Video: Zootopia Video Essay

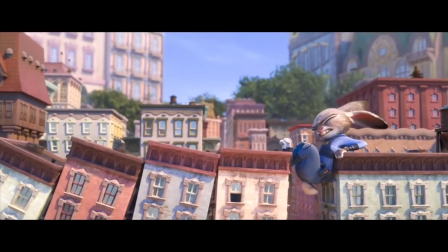Judy, a tough, courageous, and valiant bunny, leaves her small hometown to fight crime in Zootopia.
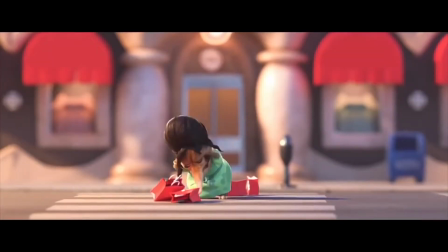Her aspirations and achievements in law enforcement are starkly contrasted with the stereotypical bunny, a fearful, minuscule, and meek prey.
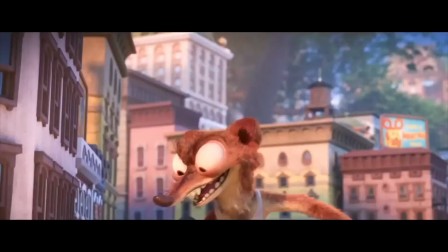Bogo doesn't assign Judy a real case because he assumes Judy matches her species' stereotype.
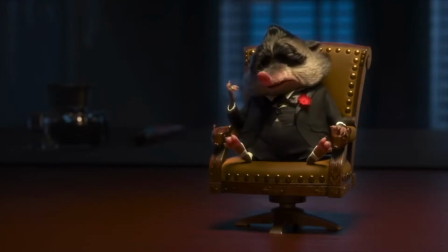Mr. Big also contradicts his species stereotype.
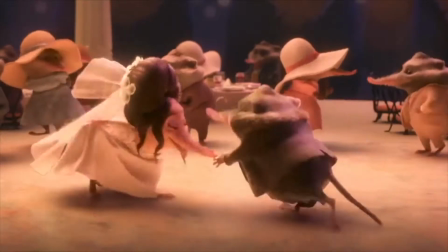Mr. Big is in fact a pocket-sized Arctic shrew weighing approximately 10 grams.
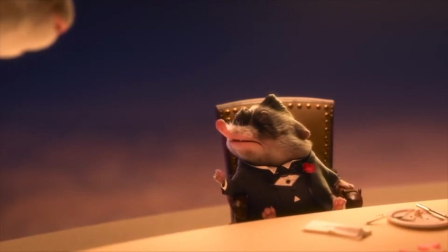Ironically enough, this tiny shrew is the most infamous and feared mobster in Zootopia.
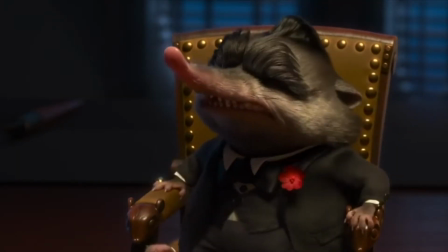Say hello to Grandmama. Isom.
His characterization further invalidates stereotypes.
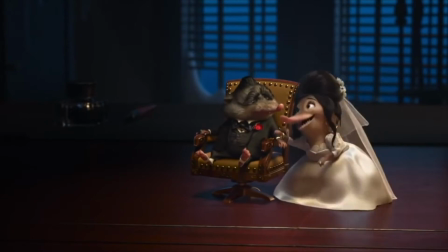A minute animal controls polar bear henchmen that murder, steal, and do his bidding.
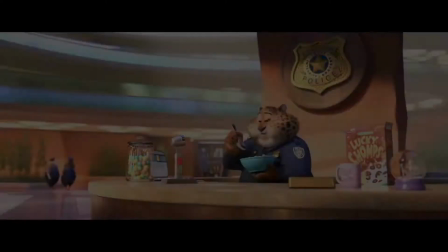Now let's go back to Contagion.
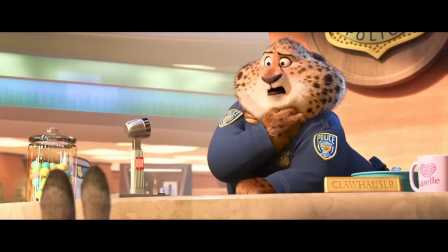We have seen that stereotypes exist within Zootopia and that the population uses these stereotypes to jump to conclusions about others.
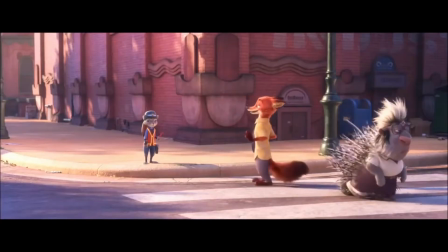But the outbreak narrative accentuates these prejudices, creating bigger issues.
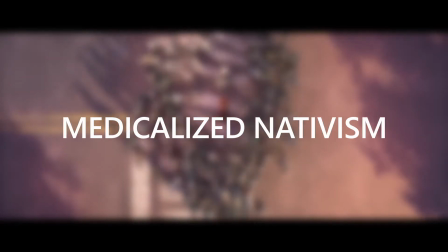One such issue is medicalized nativism. According to the American historian Alan Kraut,
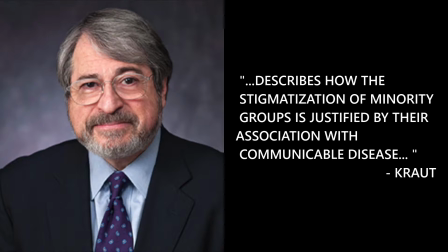medical nativism describes how the stigmatization of minority groups is justified by their association with communicable disease.
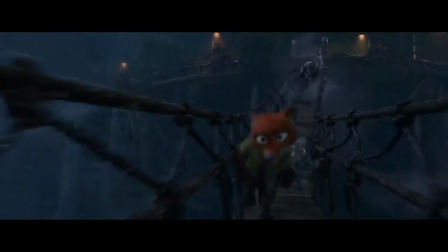That disease is associated with dangerous practices and behaviors that allegedly mark intrinsic cultural difference,
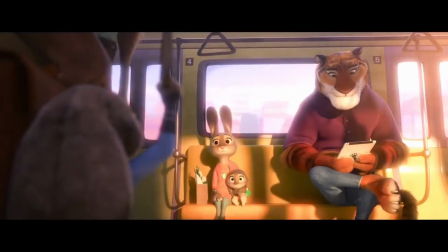and it expresses the destructive transformative power of the group. In Zootopia, the predators are already a minority.
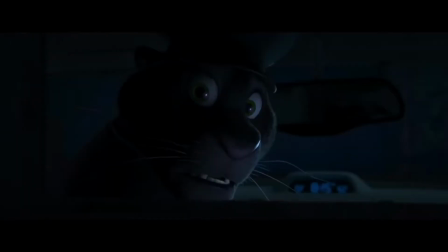When they begin to exhibit signs of this new disease that turns them savage, the rest of Zootopia becomes hostile and regards them as biologically different and threatening.
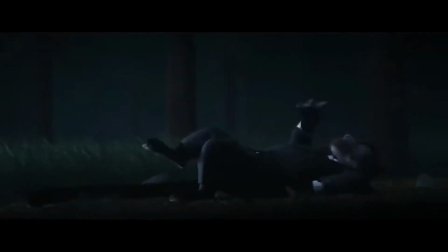These social responses have, unfortunately, been exhibited by people for centuries.
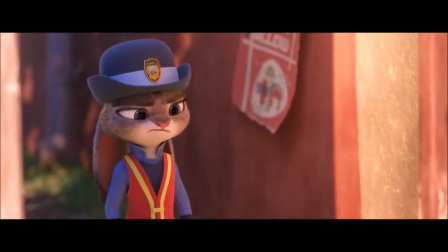Ethnic and cultural differences have always pitted opposing groups against each other and have almost always led to a response similar to medicalized nativism.
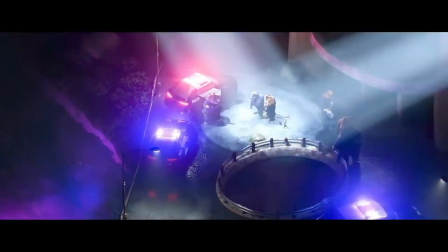Mayor Lionheart, you have the right to remain silent. You don't understand! I was trying to protect the city!
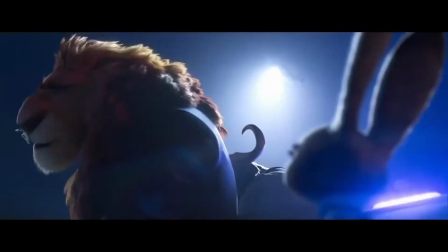You were just trying to protect your job. No, listen, we still don't know why this is happening.
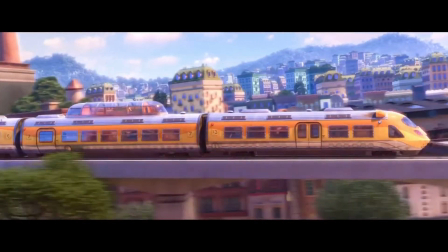It could destroy Zootopia.
Conflict grows even more as a result of the setting.
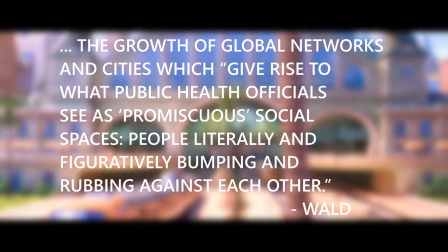Wald describes modernity as the growth of global networks and cities which give rise to what public health officials see as promiscuous social spaces.
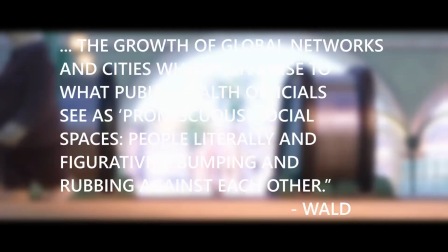People literally and figuratively bumping and rubbing against each other. Zootopia is a city filled with different species and does not lack diversity.
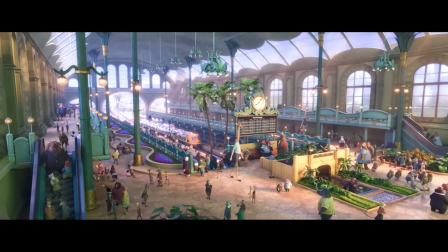It allows for prey and predators to interact constantly.
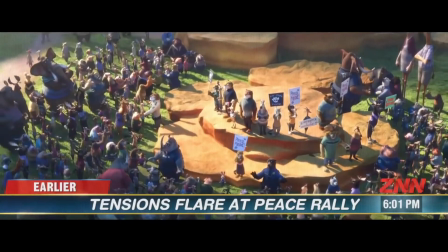Unfortunately, the setting also allows for the hysteria of contagion to showcase a grandeur of effect.
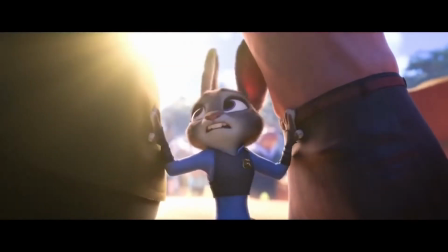Protests and brawls quickly arise and would otherwise not occur if the movie were set in a homogeneous setting like Bunnyborough.
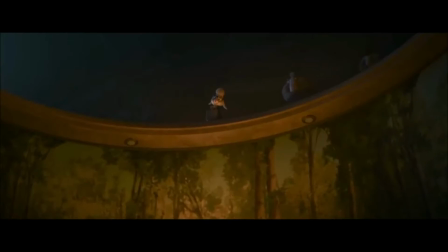We can also take a look at how contagion relates to control in order to further examine how the outbreak narrative sheds light on social injustice in Zootopia.
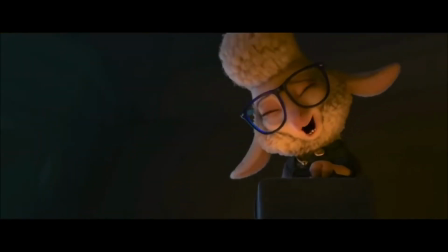As the propagator of the spread of savagery, Bellwether uses the contagion in order to manipulate the societal relations of Zootopia.
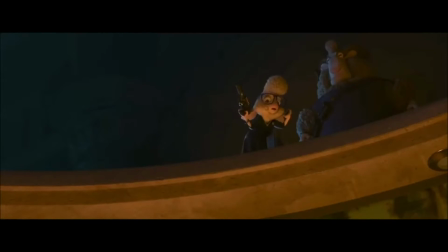By targeting predators in the spread of savagery, she creates public hysteria and panic, which she uses for her own political agenda to maintain control over the city.
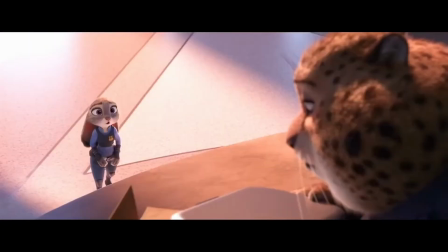For example, the addition of Judy as the face of the police force and the relocation of Clawhauser to Records are explicit political moves by Bellwether.
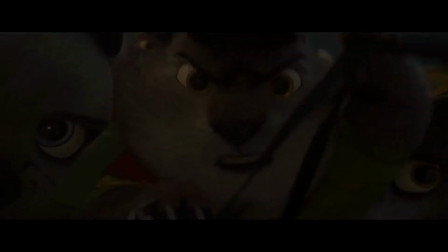Political motives with the intent to ostracize populations resonate with and parallel extremist groups in our society today.
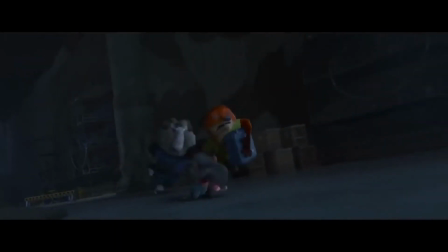Bellwether's use of the contagion as a method of control is very evident in the scene where Nick goes savage.
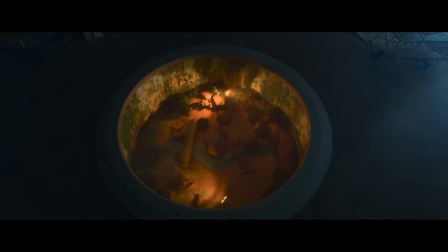Bellwether traps Nick and Judy in a circular hole which acts as not only a visual frame, but also a recall to an ecosystem, a habitat.
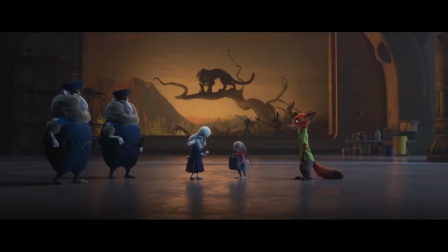It is also important to note that this habitat is in a museum which puts emphasis on the history of animals, predators hunted for prey.
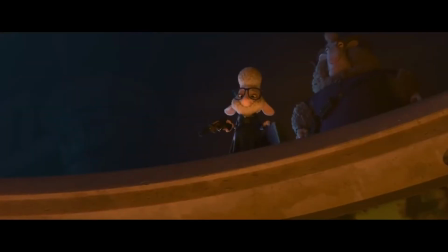Judy and Nick, a predator and prey, are alone in this exhibit, while Bellwether views them from circling above.
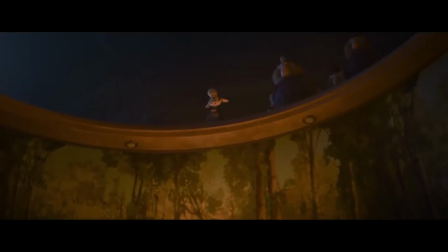Well, you should have just stayed on the carrot farm, huh? It really is too bad. I did like you.
The camera angle in this shot places Bellwether in a position of power.